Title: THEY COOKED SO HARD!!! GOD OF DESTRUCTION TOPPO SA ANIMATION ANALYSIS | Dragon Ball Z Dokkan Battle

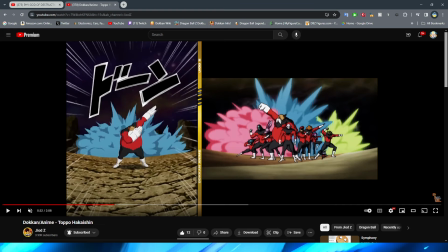28:18 like, far away, or it's almost like, not like a fisheye lens exactly, but I think you kind of get my point as to what I'm trying to say, but yeah, honestly, like, very well done,
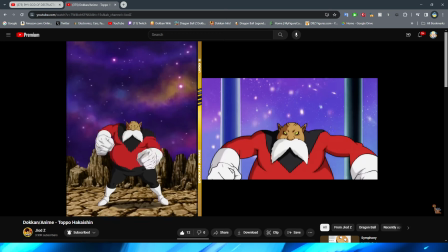28:27 if I do say so myself, right, again, no, no complaints from me, it is cool to see it, they kind of combined in some different scenes from the anime, right, using some different stuff,
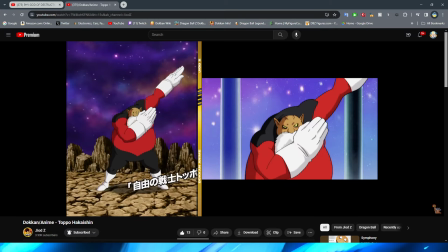28:36 but again, I think it all works really well together, and of course it all still is topo so definitely very very cool we then obviously move
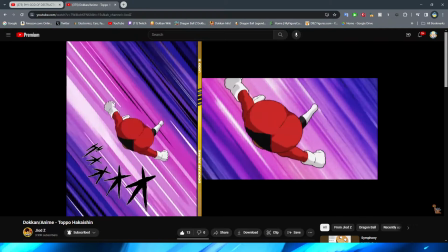28:44 on to the super attack which is interesting at the beginning of this right as you can see is obviously from the six or seven tournament but then
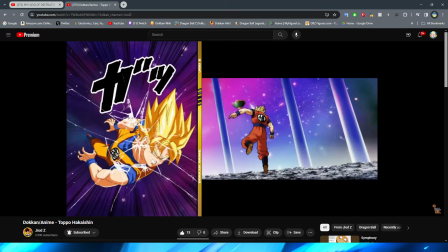28:53 this i believe is the tournament of power oh no it is still the six or seven tournament
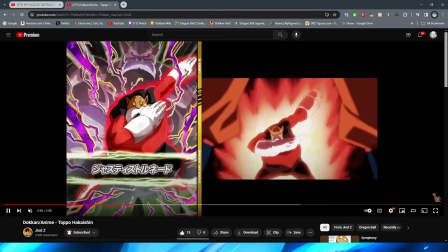28:57 huh i swear that he he definitely does this in the tournament of power too
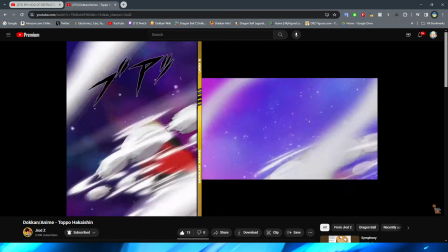29:02 yeah honestly like i don't know
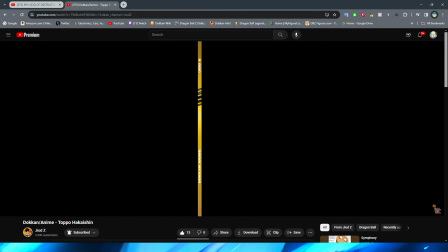29:06 i think obviously goku looks a little bit weird because you know funny dbs animation but
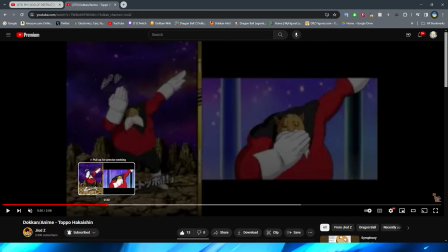29:11 like i think that it looks like next to perfect if i
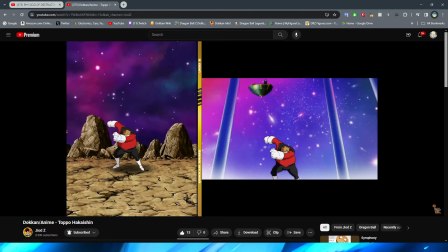29:16 do say so myself like there's really nothing that i notice about the dokkan
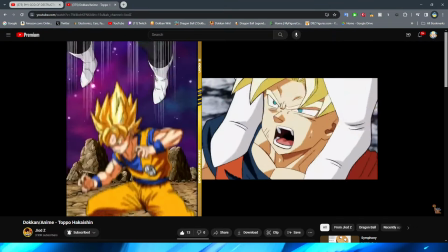29:21 version that i feel like is off from the anime i think it is like a very
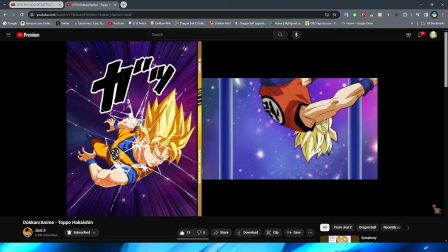29:26 faithful adaptation of this animation right with obviously considering taking into account
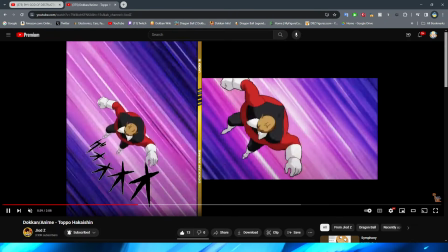29:31 what they can do with the sprites right obviously that is something to keep in mind because obviously there's some things right like it's interesting to see
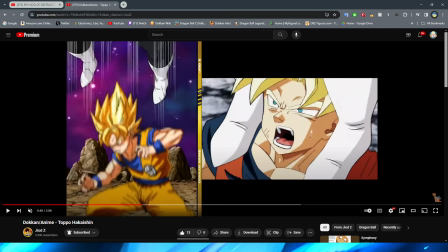29:38 some of the angles for the different shots here right like obviously this right is a little bit different because again kind of like we were talking about
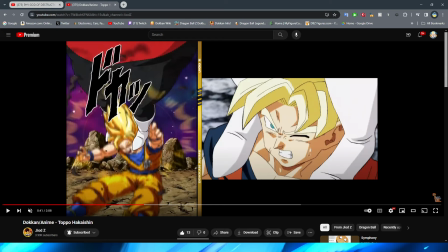29:45 with funny common writer man it's a little bit of a different angle because you have this sort of horizontal view in the anime version where you see his feet against his shoulders it's also weird i was whenever i remember this animation I swear the whole point of this is that he,
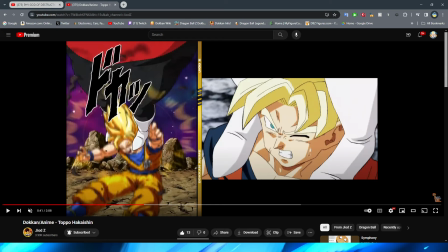29:59 like, has his feet around their neck. It's not just, like, he's putting his feet on their shoulder. Does that mean that his feet are strong enough to just grab their shoulders and spin them around?
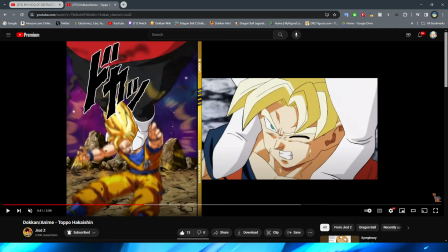30:12 What kind of toe exercises is my man Toppo doing? Holy cow. I guess Toppo really is his name for a reason. Holy cow. Anyway, with that revelation out of the way, it's just interesting to see because, obviously,
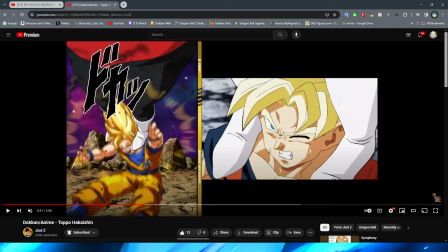30:26 with the Dokkan version, you kind of see the full length of Topo's legs, right, and obviously the full character model of Goku there, right, for the stinky sprite, whereas obviously in the anime, you get this, you know, more like horizontal shot of just Goku, you know,
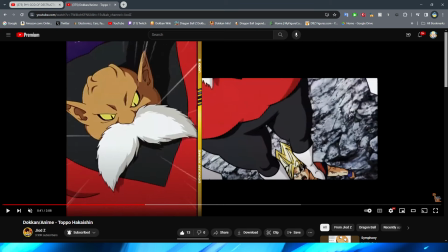30:41 having the attack, you know, just be on his shoulders like this, and obviously for this too, it's interesting they go in a little bit of a different direction,
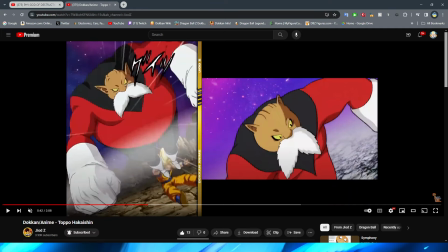30:48 but I think they actually did a good job in Dokkan choosing to
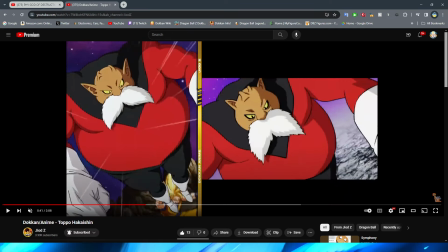30:53 change this because in the anime they focus on
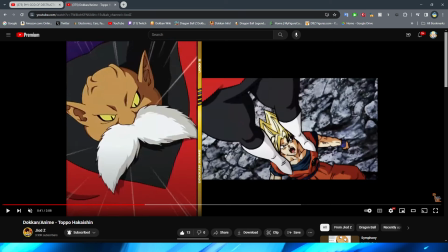30:58 Goku a little bit more right here and then kind of pan up to Toppo with
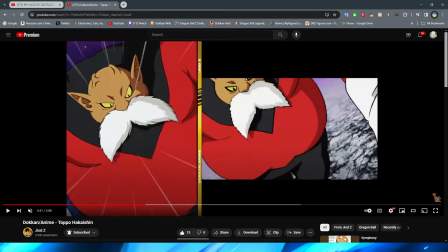31:03 his legs right obviously and then obviously pan up to the top of him where in the anime version they cut to Toppo here right which I think was a really good choice
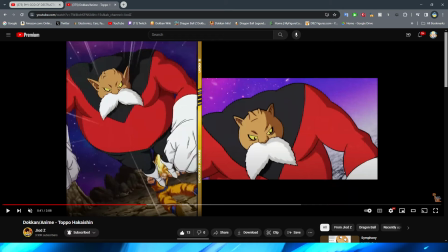31:11 and then they extend and show his legs on the enemy character and I think that that's good because for Dokkan it puts more emphasis on Toppo, which is obviously the whole point, right? Is that obviously it's a Toppo animation, so you want to put as much emphasis on the boy as possible.
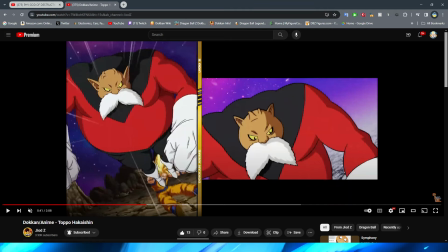31:29 And not to mention, right, obviously because it's a stinky sprite, I think it's better that they just focus on Toppo rather than focusing on Goku.
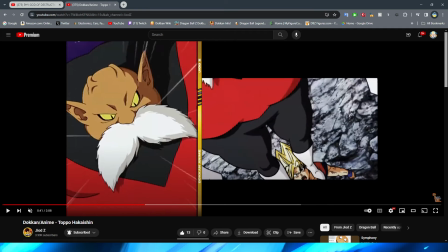31:37 So like right here, I think this is an example of a very good change that Dokkan made, right?